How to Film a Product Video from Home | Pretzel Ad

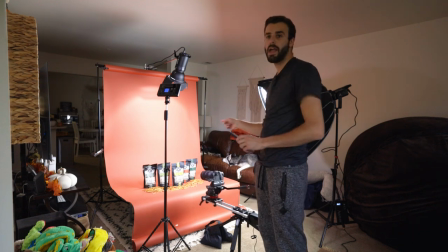3:53 I'm waiting for the slider to do its thing I wanted to mention why I picked red as the backdrop so this is the company's
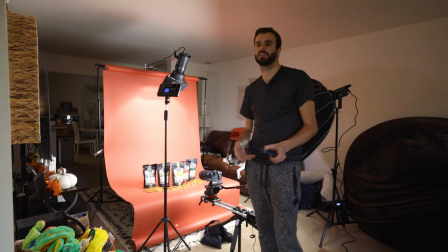4:01 color or as close as I could get to it I kind of just found this by going on their website to see kind of what their color is and
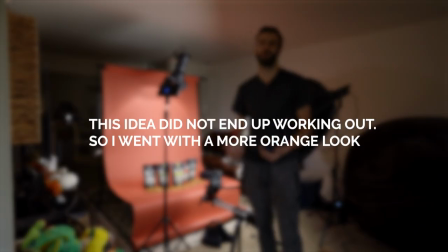4:09 this seems to be closest to what their color is and I can color grade it and post to make it more accurate, but that's why I picked that.
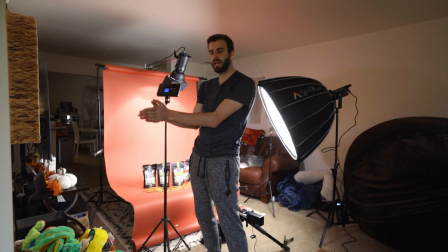4:15 Plan for the next shot is we're going to keep things the way they are, but I'm going to get a panning shot left to right of each flavor, and I'm going to put each flavor in the middle.
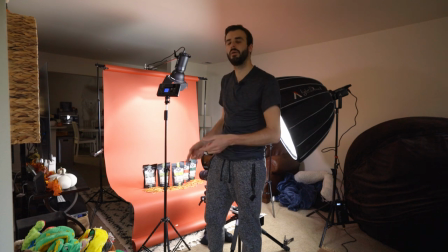4:24 So I'm going to keep the one that's in the middle right there now, get a panning shot of the flavor, get a close-up shot of the flavor, as well as maybe some other important factors on the bag, such as made in Michigan or something else, and then I'm going to swap the middle one for one of the other ones and do the same thing so that it's always in the middle.
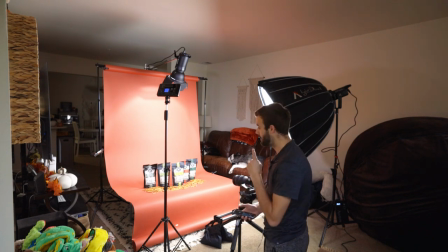4:44 All right so now I've got it left to right and I'm going to get a few shots panning like I mentioned and we're going to get some of those.
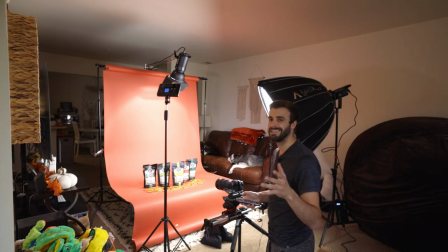4:54 So realistically this will be edited in 1080p and I am in 4k. Instead of having to move all of this closer which I'm already pretty much at my max I'm just going to put it at my 70 mil maximum limit on the lens and that will put me basically where you can see just the top and bottom of the bags and i will zoom in
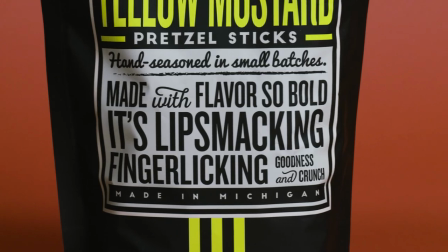5:12 as needed to get some of the details but when i'm filming these things i do a few different speeds just so i have them
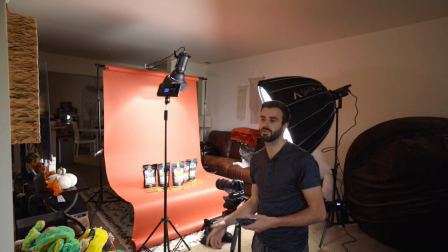5:19 in case one looks better than the other and then ideally i think this would be very beneficial if you were editing this while you were shooting so take some of the shots you're getting and start making the video however i'm shooting mine kind of in reverse as well as this is my first time so So I'm just kind of getting a feel for what kind of shots look good in the first place.
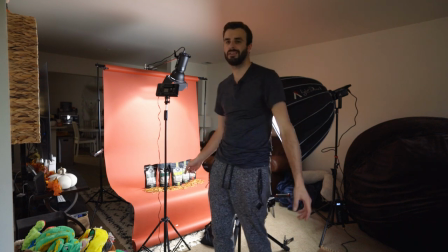5:38 All right, so now that I got all of the pan shots left to right of all of them together and I might crop in,
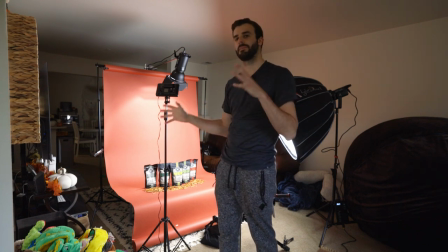5:45 I'm going to get individual bags by themselves because I'm not really sure which one I want to use or if I'll use any of them. But it doesn't hurt. The more shots, the merrier. So I'm going to go ahead and do that.
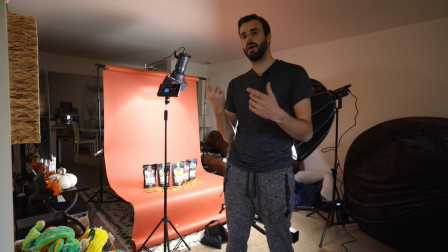5:56 The next shot I'm going to get after I'm done with this is I'm going to put each bag on a little spinner and I'm gonna try to get the bag itself spinning.
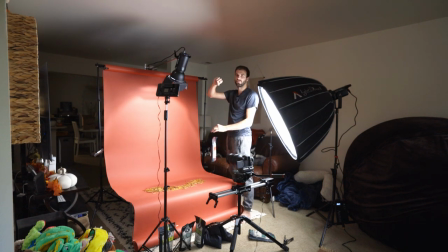6:04 Alright so the plan here is I have some thread literally just really thin thread and I looped a thread around the hole that you'd put it on the shelf with. It's really strong so you can't really tell that the thread is really there and then in post I will remove the thread with After Effects and I
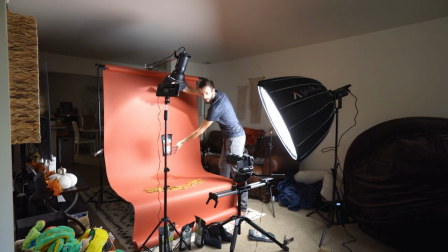6:19 am just going to kind of spin it very slowly but
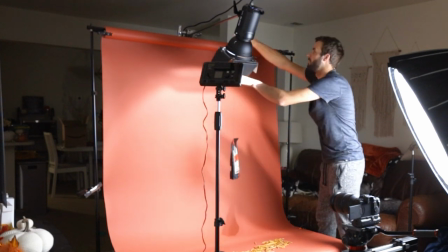6:28 the issue I'm running into is that the bag wiggles back and forth quite a bit which is less than ideal but for
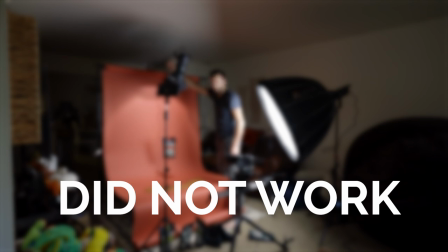6:37 these purposes I think it'll be alright for what it is and I'm just going to have a spin very slowly so I got rid of the thread and I found some
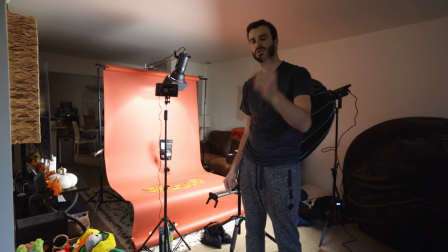6:46 wire that I'm hanging it with and I'm spinning it very slowly I'm shooting in both 24 frames per second and I'm also getting a few shots in 120 frames per second just so I have a little bit of variation because I can't necessarily get it to go really slow like I want it.
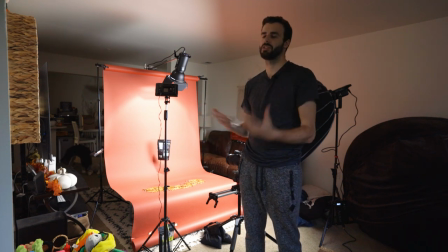7:00 So I figure if I put it in slow motion I might be able to get a little bit slower spin on it but it might not work in post because it might look weird. Right now I'm waiting for my camera to be done overheating because I've been shooting in 4k HQ without an external monitor.
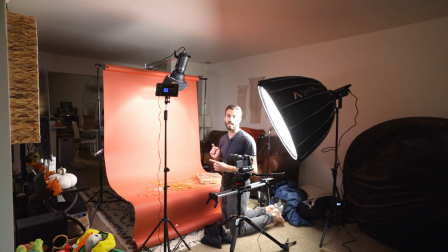7:16 All right so I basically wanted to try something out. I just did a few tests. I'm putting a bunch of pretzels on a pizza box. I'm just kind of chucking it up in the air. I'm going to shoot it in slow motion and regular and see if these shots are usable. If not oh well but they look kind of cool.
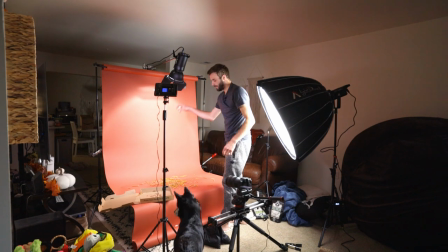7:33 All right, so I'm doing this next shot twice. I'm just dropping a bunch of pretzels so they fall like rain.
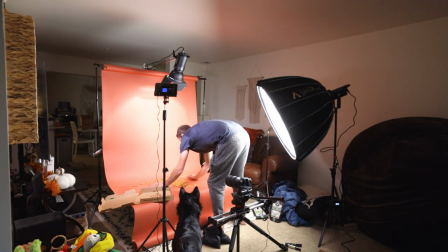7:39 I don't know if I'll use this shot, but it's something I wanted to try. I'm doing it both in slow motion and not slow motion just so I have both.